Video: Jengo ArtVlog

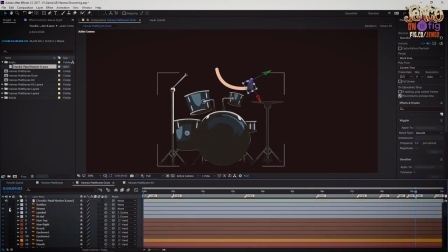If everything is on zero it'll be boring and if everything's on a hundred it's going to be a little bit too quirky so try and keep a balance between
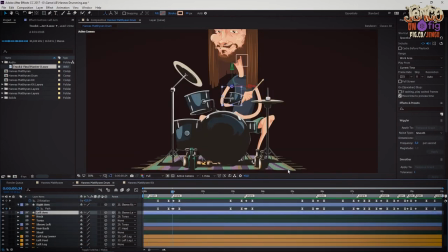you know just just make sure that your hang time is correct and your your arms move normally when the hand is up your velocity
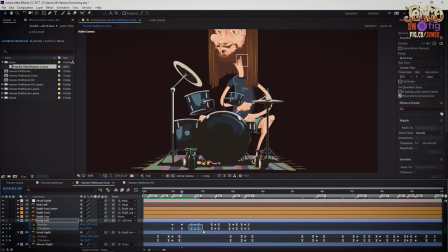will be high and normally when hit something the velocity will be low so it drifts in the air and it snaps towards the thing it needs to hit I'm already speeding along to hi-hat hand hand.
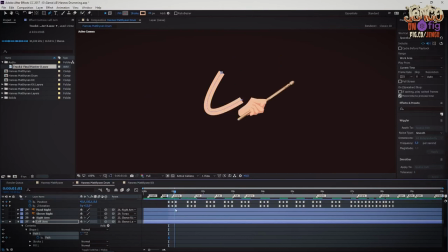How exciting. Repeating the process, just making sure hitting the hand.
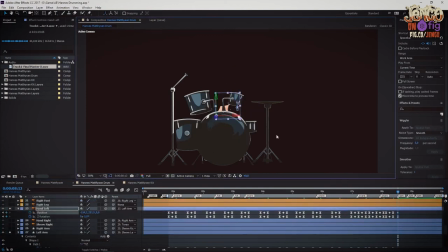And also the exciting challenge that comes with this hand is that the second the hand needs to turn like it is now,
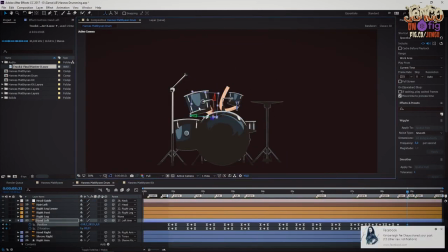when it hits Tom 2 in the floor, Tom in the crash, we have to use a different hand model. So now you'll see that the hand is pointing inward. So I'm just Just getting all my keyframes correct with this hand.
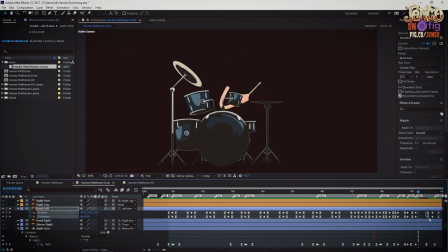The second of this process is done. We are going to move,
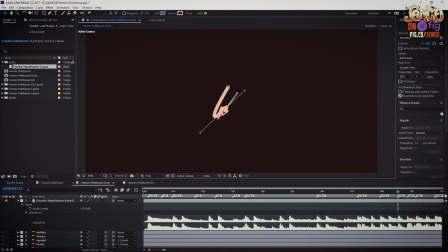obviously change the hand and then try and fix the rotation and anchor points to get them to work.
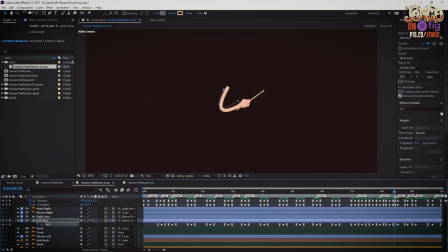The last thing is that the arm is then paired to the sleeve or the shoulder.
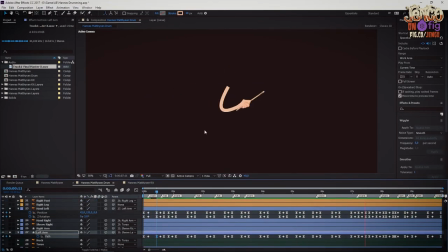And then we'll use that purely to exaggerate certain things. but in
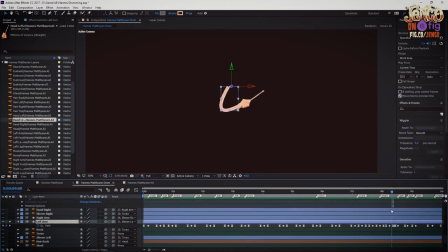order to get the drumming right we animate the hand and then we animate
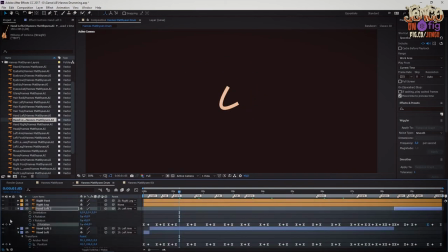the arm to follow the hand and then we will animate the sleeves
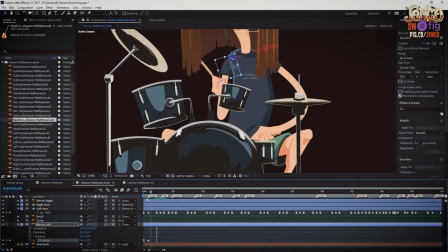to follow as you can see there needs to be some fixing there because the arm
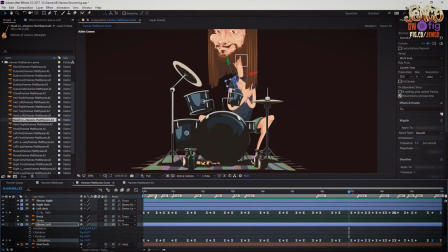is kind of disjointing with the shoulder I assure you I will fix all of that so right now looks a little bit stale and boring because Hannes is sitting very still much like he did in the Chromium days.
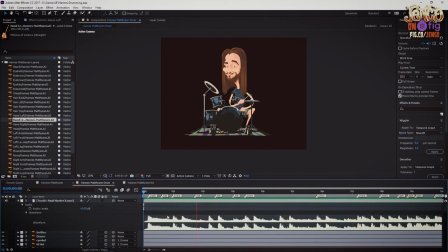This is actually what hunters look like when he drum from Chromium. Not on the recordings mind you.
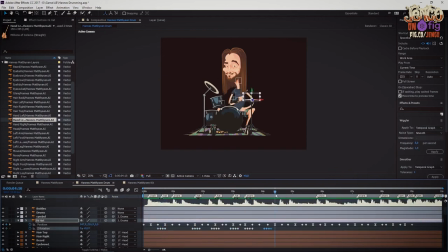I'm joking, Jared. I love you dearly. So we are making the hi-hat bounce. I've made this a little bit random because the hi-hat doesn't bounce that rigidly when you perform live and then whenever the stick hits then I'll just tilt it around the Z axis which is just your Dutch tilt
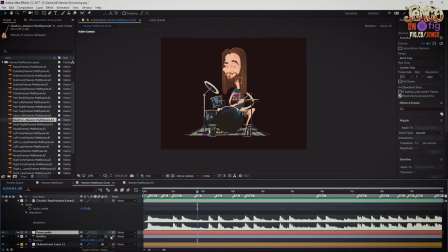angle and it'll flop about left to right basically.
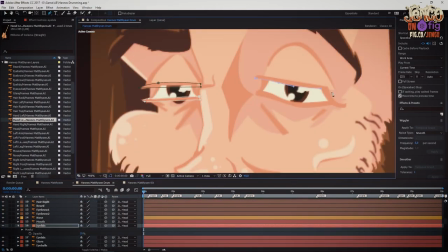What I'm also doing now is that whenever the kick hits then the drum kit will move on the y-axis.
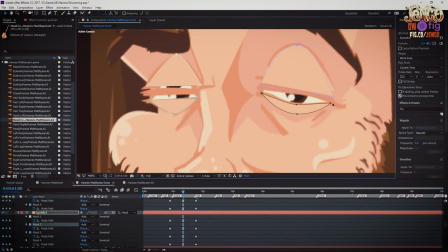I'm busy redrawing all the eyelid assets because it's nice to have that as an object within After Effects so to do the blinking.
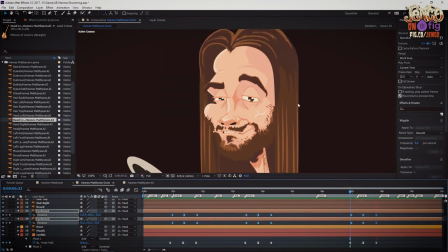I use masks and it's just slightly more neat than trying to warp or contour vector objects.
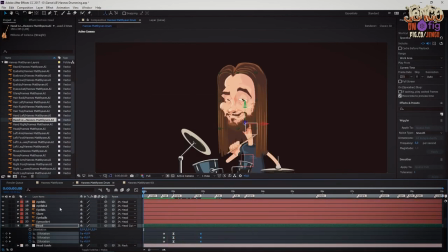What I've done here is that I've moved the nose and the mouth and eyebrows slightly forward in 3D space
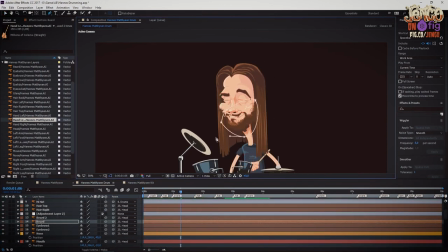so when you tilt the head upon the X and Y axis it'll move.
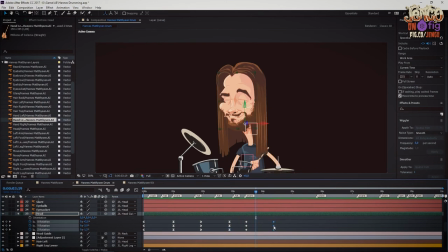I duplicated the beard after I moved it forward and pinned each beard on the left cheek and the right cheek so when the head tilts
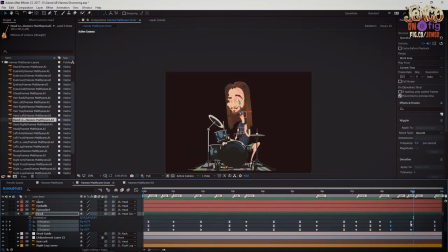from from on the y-axis or from left to right it will fill up it will give you that 3d effect without falling off the face.
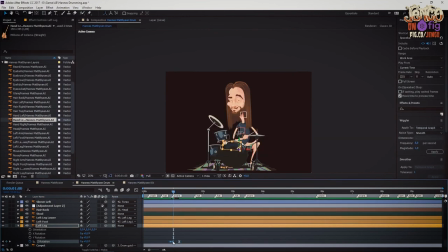Just doing some clever masking to cover up the lumpy animation. We're now doing the kick drum leg so whenever he kicks the drum kit that
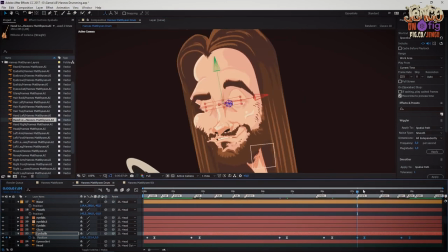is pinned to the floor which makes sense will tilt forward upon the x-axis.
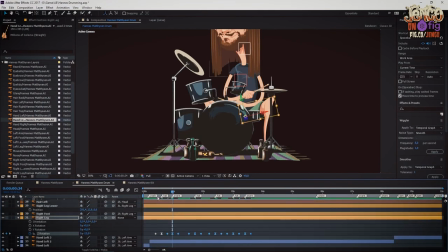We are now moving the head and the neck. Often what you can do here is that with your Z keyframing,
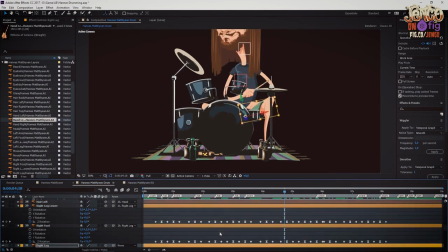you can copy and paste that from your head to your neck and your torso, but just make sure that you offset it by a frame or two.
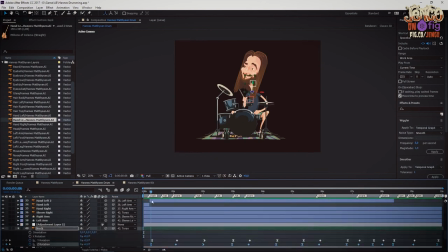So it gives you that cool whip feeling. Otherwise it will look a little bit too mechanical.
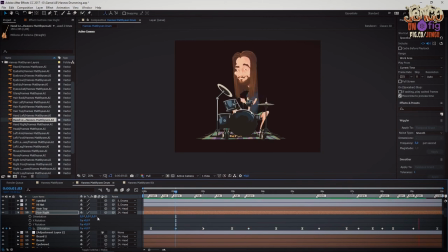Here's my least favorite part of the entire process, and that is to get the hair to move.
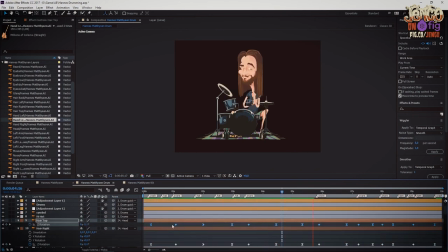Hair moves in a very counterintuitive way and I haven't quite solved it so I just basically do what works.